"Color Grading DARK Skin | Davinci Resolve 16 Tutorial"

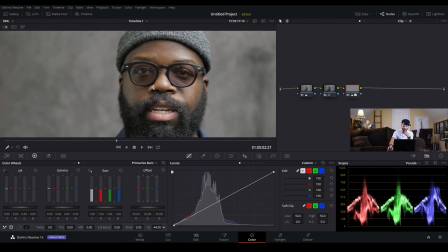(12:23)
Maybe even lower. Yeah, maybe 44. Maybe we'll get it a little gray, but then we will bump a little the warmth through the temperature,
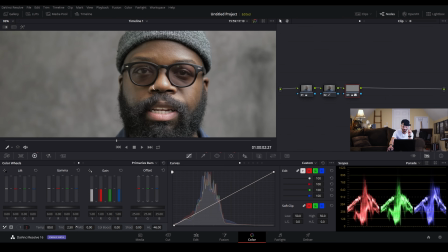(12:35)
and then a little tint to the right. Boost that a little bit to add the correct tone back in. And then maybe I'll push this highlight up a little more. Yeah. Now if I turn this off,
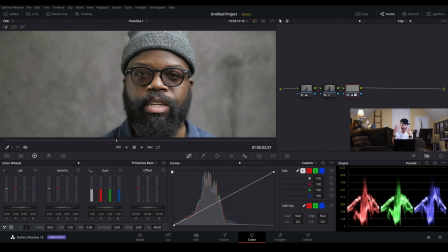(12:52)
on, off, on, it's still, you know, the shading is still there, the lighting is still there, but it's far less distracting. It's just less distracting, which is awesome.
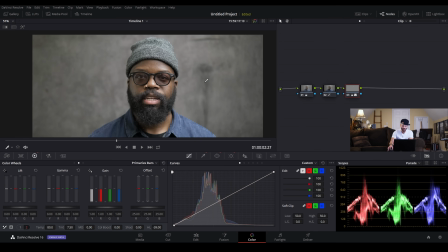(13:04)
It looks more natural, and you know, your normal viewer would never notice, but
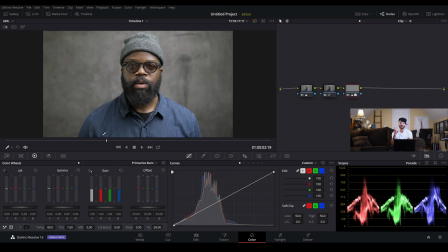(13:12)
you know, it's funny once you start doing this, and the first time you run into someone that actually knows what they're talking about, and they look at your videos and they're like, well, and they start critiquing, then you feel like an idiot. It doesn't matter how many normal people that don't do videography are like, you're the man.
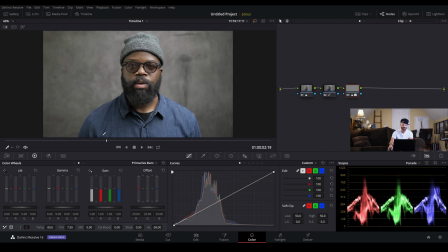(13:27)
That one pro is like, and you're like, okay, all right, well, all right, I'm going to remember that. I'm going to remember that forever.
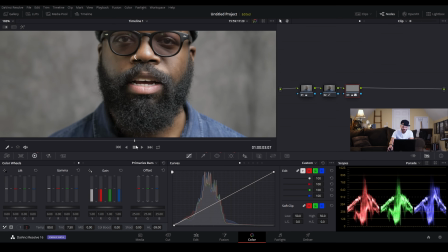(13:36)
All right, so moving forward, sorry, rambling.
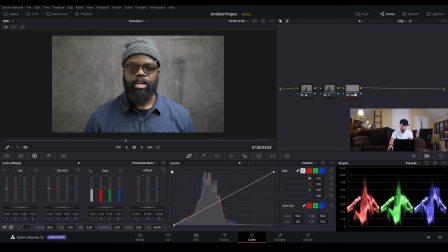(13:40)
Moving forward, I'm loving where we're at right now, but there is one more thing I want to do. I kind of want to soften his skin,
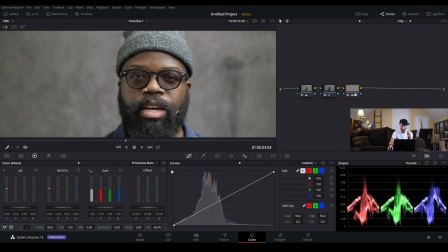(13:46)
but I want to soften his skin without softening his beard, without softening his lips, and without softening his hat. How are we going to do that? I'm going to create a new node with Alt-S and come in here to the qualifier. And I'm just going to try to drag this along where his skin is.
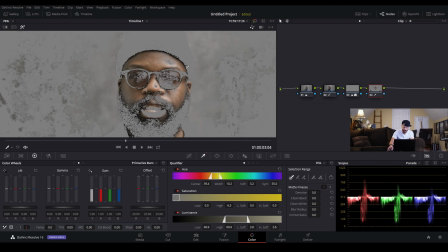(14:05)
Boom. And then click highlight. See, we're getting everything pretty good. I'm pretty pleased with this. And now we can make some adjustments here to kind of clean this up.
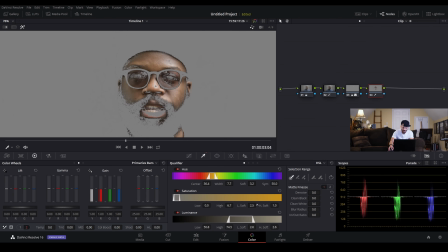(14:24)
Maybe soften the lows a little bit because it's a little choppy. And the shadows I don't need as bad. And I definitely don't want any of the beard. About there is fine. And then let me move this width up and see what happens.
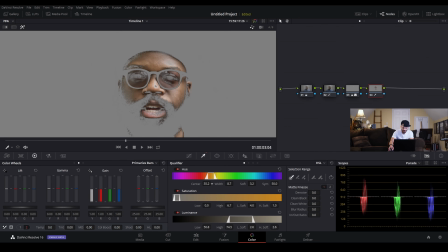(14:42)
Alright, not too far. I'm going to move the center. Because remember, I don't want the lip in there. I love how the lip is, so I want to keep that. Okay, here we go. Here we go, people. Now we're cooking with gas. I'm an idiot.
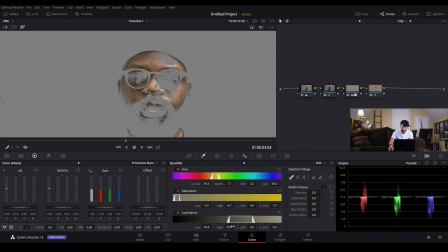(15:00)
Let's see, turn these highs up. Sometimes with the qualifier, you just got to be patient, take your time, poke around a little bit until you find that magic spot. Dang it.
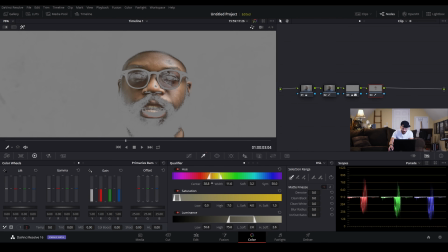(15:18)
I want the highlights, but I don't want the lip. Okay, I'm going to stick with that. I'm going to denoise, blur,
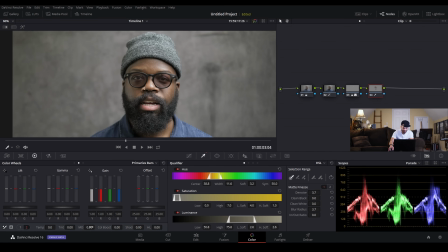(15:33)
and hit the highlight button. And I'm going to go ahead and go to the midtone detail, MD, on this number 2 tab at the very bottom left. I'm going to decrease this. And you see the difference here? If I crank this up, now he looks like an old man.
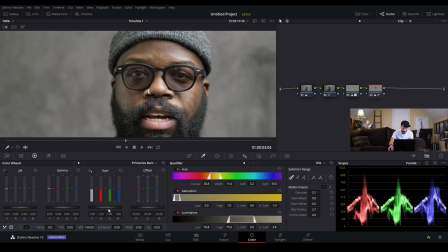(15:52)
A lot of midtone detail, high contrast in the midtones, which we are going to sharpen this, and I will show you. But for now, in this node, I really want to smoothen that skin out. Almost give him a younger look, but not too much younger.
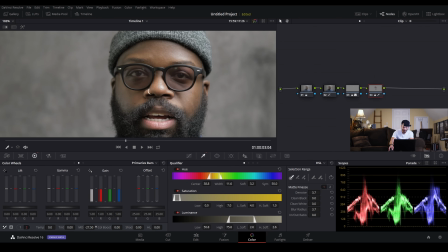(16:08)
But I do slightly want to overdo it. So, you know, start at 0, go down until it's like, okay, that looks natural, and then push it a little more.
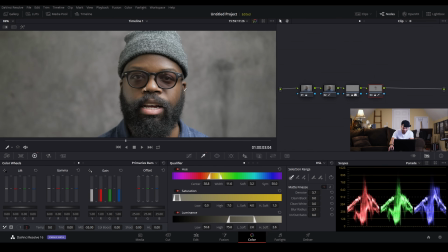(16:24)
A little more. Yeah. And that looks kind of wild right now.
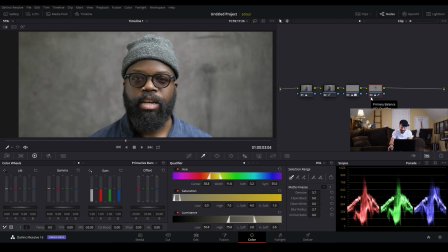(16:30)
Let me deactivate.
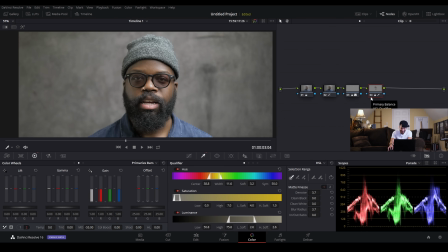(16:31)
Let me deactivate this. And you guys see the difference?
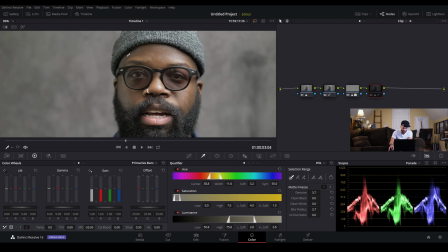(16:38)
I like that. To me, it just, this highlight shadow roll off looks a little hard.
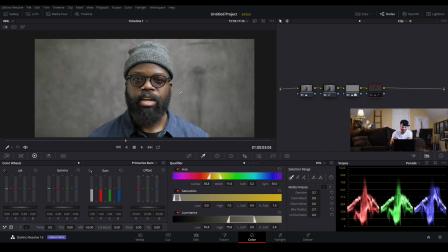(16:45)
The whole shot just looks a little hard. And when somebody's trying to tell a message, like if this was an actual kind of like PSA, or even like a music video or something, and people, you want to draw people in, it's okay to be gritty,
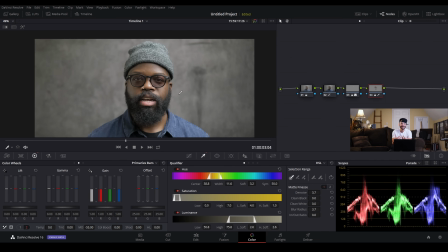(17:00)
but you want to do it as beautifully as you can. You want to make it easy to look at, you know. And let me deactivate this one more time. See, that's just, it's kind of nice. And then I can press Alt S, give me a new node.
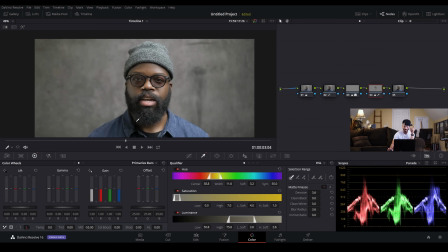(17:16)
Also, another thing, if you really want to dictate skin luminance, like if I wanted him to be darker, this would be a good node for me to kind of pull things down on, because I could get his skin a little darker if I wanted,
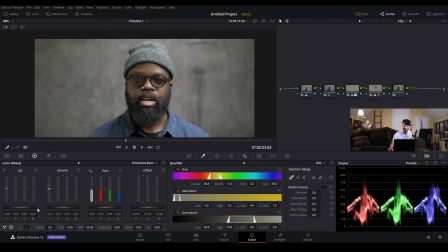(17:34)
with this node in particular. And I do kind of like that.
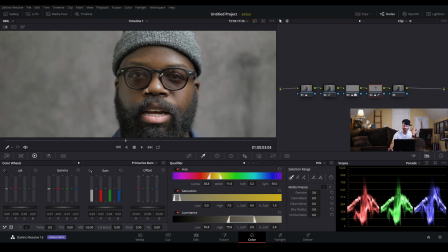(17:41)
It kind of gives his face more contrast, because you still have the highlights, but now you have these deeper tones.
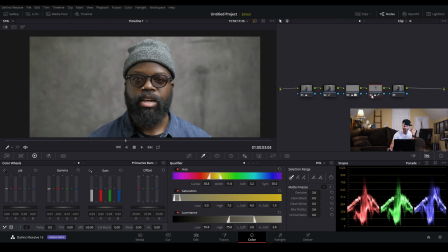(17:48)
See? Oh, I love that. Now we click off and it's like, whoa, what's going on?
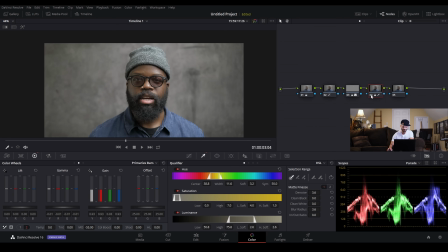(17:54)
It almost looks crazy. But I do prefer that.
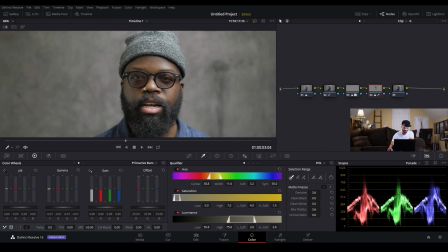(18:00)
I can pump the highlights up a little more, and I'm going to move forward. In this next node, we're pretty much going to do the opposite thing we just did, but I'm going to do it to the entire thing.
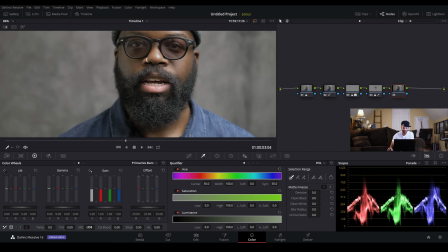(18:12)
So I'm going to add midtone detail to this entire image. It's by pushing that midtone detail up. And maybe a little bit of contrast also.
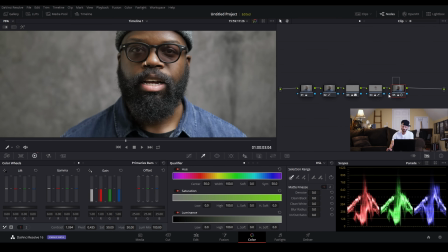(18:28)
And you know what we've done here, which is really cool, is we've sharpened the beard and we've softened the face.
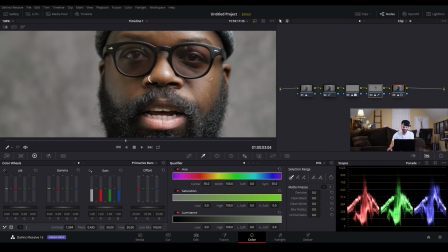(18:36)
But we haven't lost any detail in the glasses, in the lines of his eyes. If I deactivate the last 2 nodes that we've added. See that? And that detail on his lip has stayed the exact same. Oh, this is just beautiful.
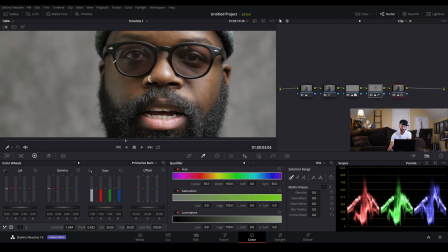(18:54)
And his skin, that skin tone now looks more rich and deep.
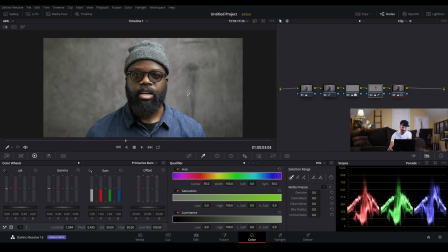(18:58)
And overall, if I deactivate that and then activate it, it just pops. It pops in a more elegant kind of way to me. It just looked too high contrast.
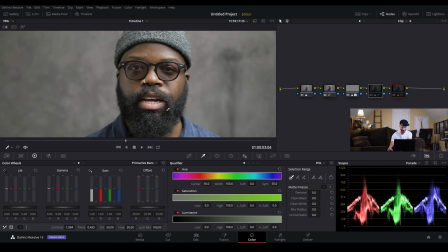(19:14)
And I don't know. I just didn't.
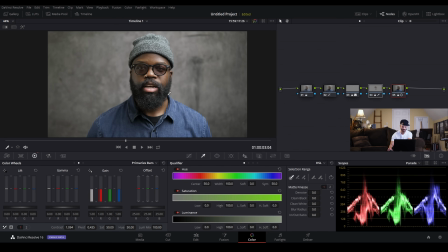(19:17)
This looks a lot less abrasive, but still really punchy.
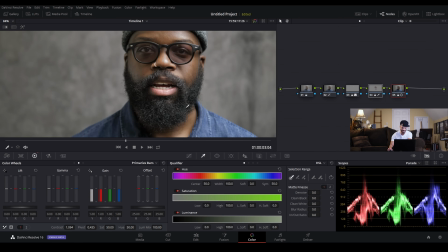(19:23)
It still pops out at you. And look at that freaking beard, man. Sick.
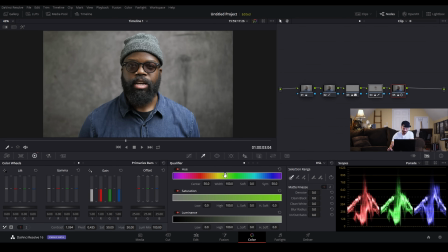(19:29)
And another thing you can do, you can add sharpness. I mean, you can add sharpening. I go to the blur. I'll pull this down by 1, maybe 2.
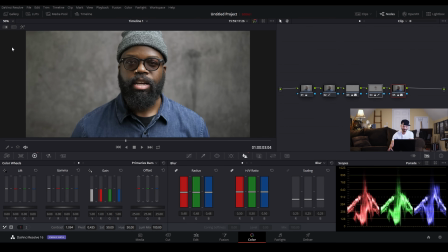(19:40)
Just go to 0.48. But be careful with the sharpening, because it can do you wrong. But now if we deactivate and activate, yeah. And look at his eyes. His eyes don't change at all. They're still just as sharp and as punchy as they were in the beginning.
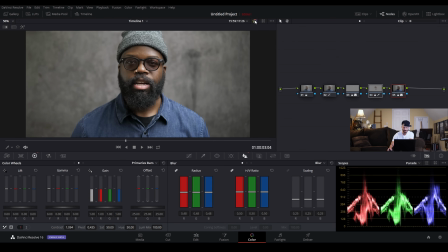(20:00)
And now if we deactivate all of this,
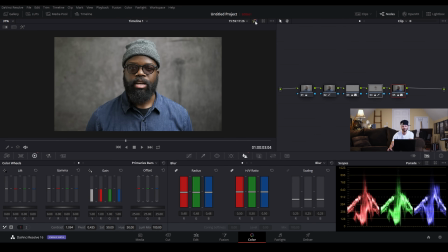(20:05)
oh my, just come on. Come on. So what else can we do? One more thing I will do is add another node, Alt S. And I'm going to add some more highlights. You can do that, but they're going to be softer highlights.
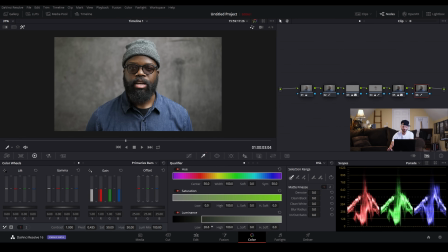(20:23)
So I'm going to go to the qualifier, hit the highlight button, move the lows and the luminance up to about here,
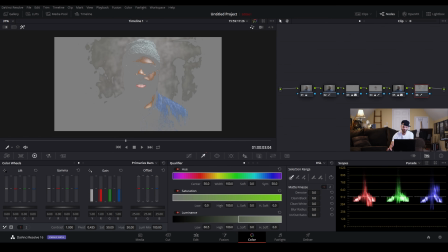(20:30)
so I get a little bit of shirt, a little bit of his neck, even a little bit of lips. And then soften.